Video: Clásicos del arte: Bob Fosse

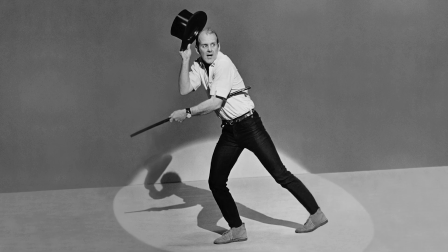Bob Fawes, representado en All That Jazz por Roy Shader,
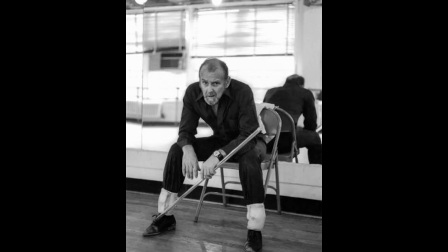es uno de los coreógrafos más reconocidos del mundo. Nacido en 1927, cambió para siempre los movimientos de la expresión jazzera, demostrando audacia y sensualidad.
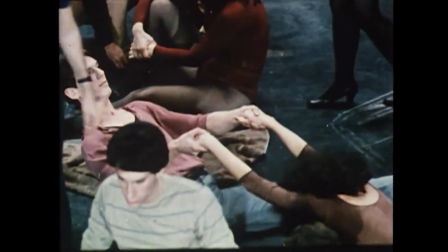Hoy, a 35 años de su muerte, sigue marcando tendencia en las redes sociales más nuevas y escenarios más viejos.
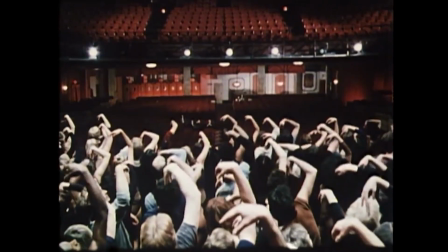Sweet Charity, de 1969,
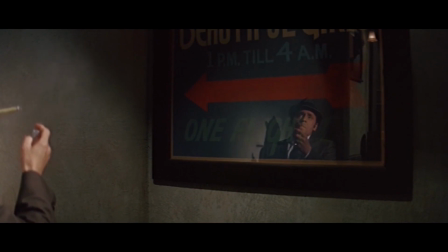es una reposición fílmica de la obra de teatro basada en la película Las Noches de Caviria, de Federico Fellini.
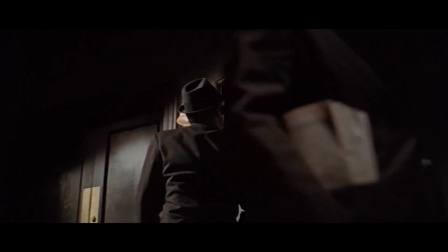Sí, una película basada en una obra de teatro y al mismo tiempo basada en una película.
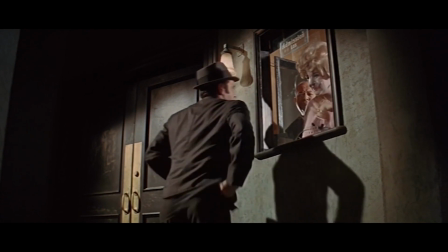El film fue un fracaso. Este golpe es el posible responsable del gran aporte de Bob Fouse al cine.
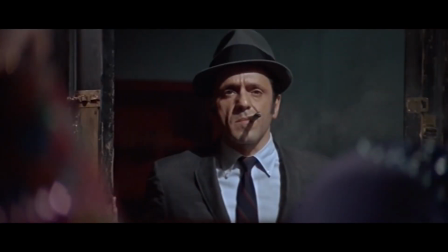Una nueva concepción del musical a través del montaje y la puesta en cámara,
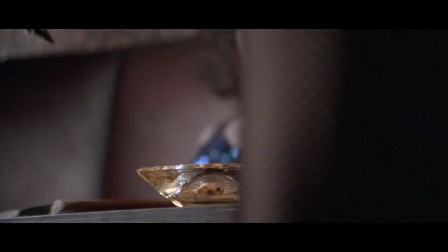como se advierte en su siguiente film de 1972, Cabaret, convertido hoy en un clásico.
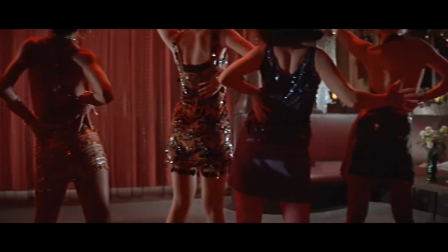Protagonizada por Liza Minelli, Michael York y Joel Grey, el film aborda temas sociales complejos con gravedad histórica. el ascenso del nazismo, la intolerancia,
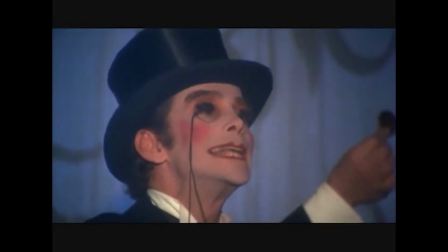la homosexualidad, el aborto, en lugar de los conflictos románticos de los musicales clásicos.
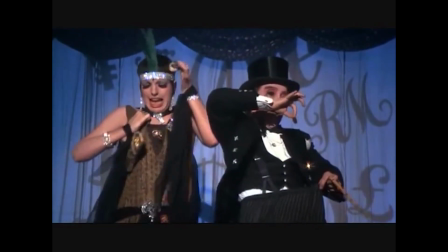Fouse limita las escenas musicales al verosímil que el propio argumento propone.
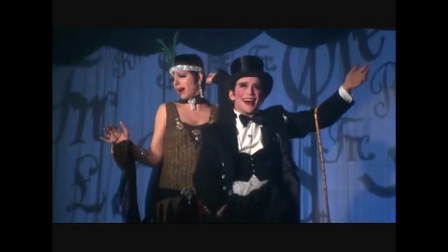Todas las canciones, con la excepción de un himno nazi, son cantadas en el escenario del cabaret,
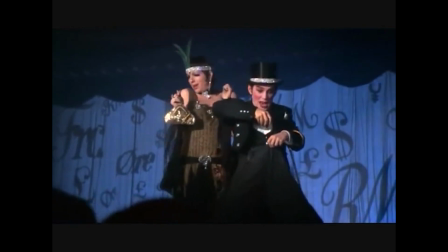estableciendo siempre un espejo con el avance de la trama.
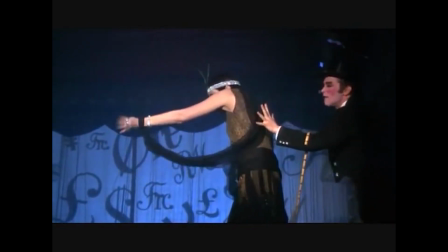La ruptura con el plano secuencia, en pos de una cuidada planificación de planos cortos, a veces detalle,
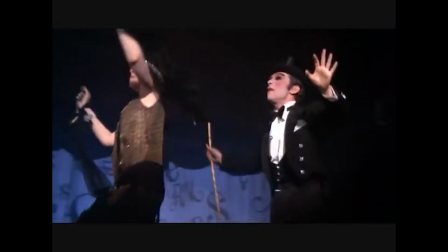que el montaje sincroniza con la música,
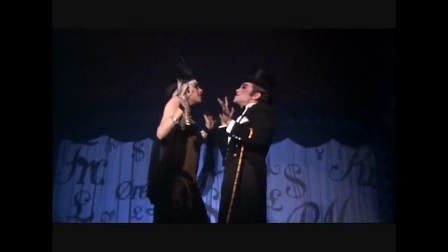crea una puntuación mucho más rítmica y una participación diferente por parte del espectador.
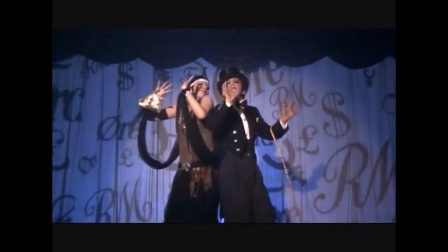Cabaret fue la consagración de Fouse como cineasta. Por este film obtuvo el Oscar al mejor director,
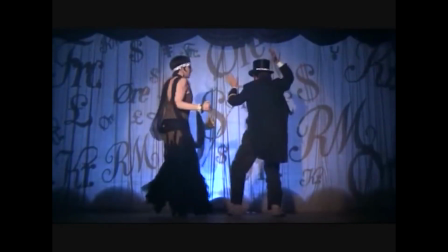sobre Francis Ford Coppola, que competía ese año por el padrino.
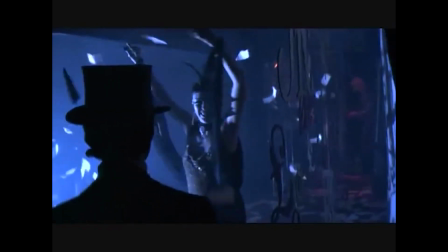La película ganó otros ocho premios y significó el lanzamiento de Liza Minnelli.
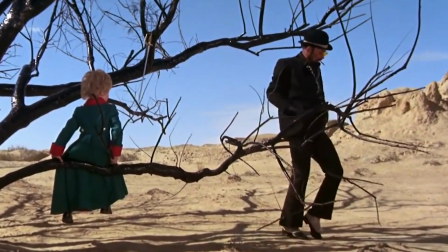Nota de color. En 1971 Bob Fouse interpretó a la serpiente en una adaptación del Principito.
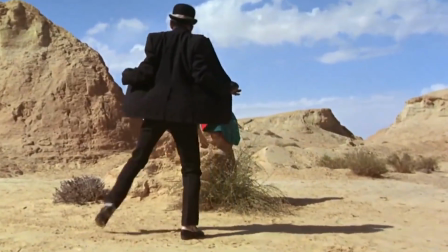Sus pasos serían la inspiración de los pasos que utilizaría Michael Jackson 10 años más tarde.
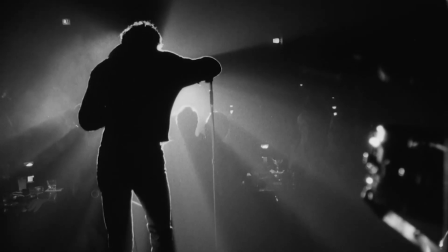En 1974, Fouse realizó una película completamente atípica e inesperada.
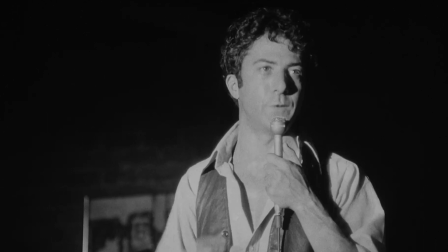Lenny es una biografía no musical del comediante Lenny Bruce, interpretado por Dustin Hoffman.
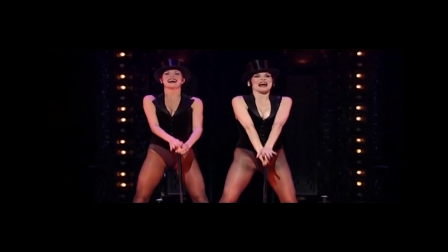Chicago, con Bob Fawkes como libretista y coreógrafo fue presentada en Broadway en 1975
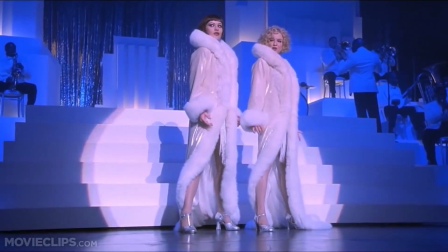y repuesta numerosas veces en el teatro y en la pantalla grande en el 2002.
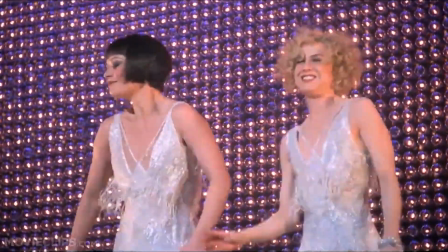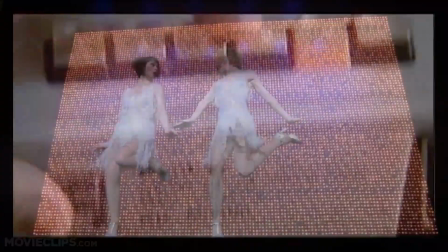Tras el fracaso comercial de Lenny,
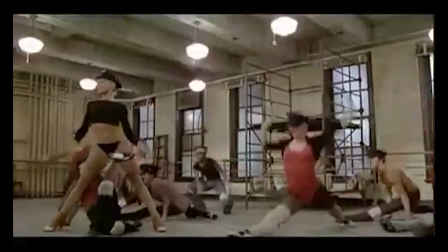Fawkes encaró su película más compleja, con la que ganó la palma de oro en Cannes, All That Jazz.
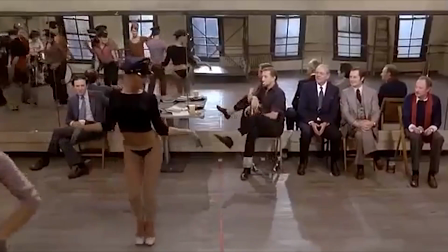Sí, volvemos a la inspiración de este video. La película narra las fantasías y reflexiones de un coreógrafo de éxito,
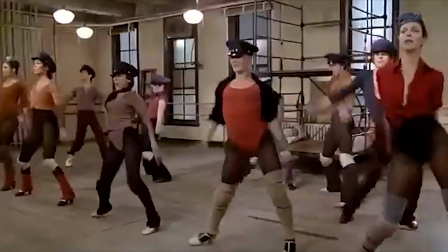un film fuertemente autobiográfico, que en mitad de los ensayos de una obra sufre un infarto.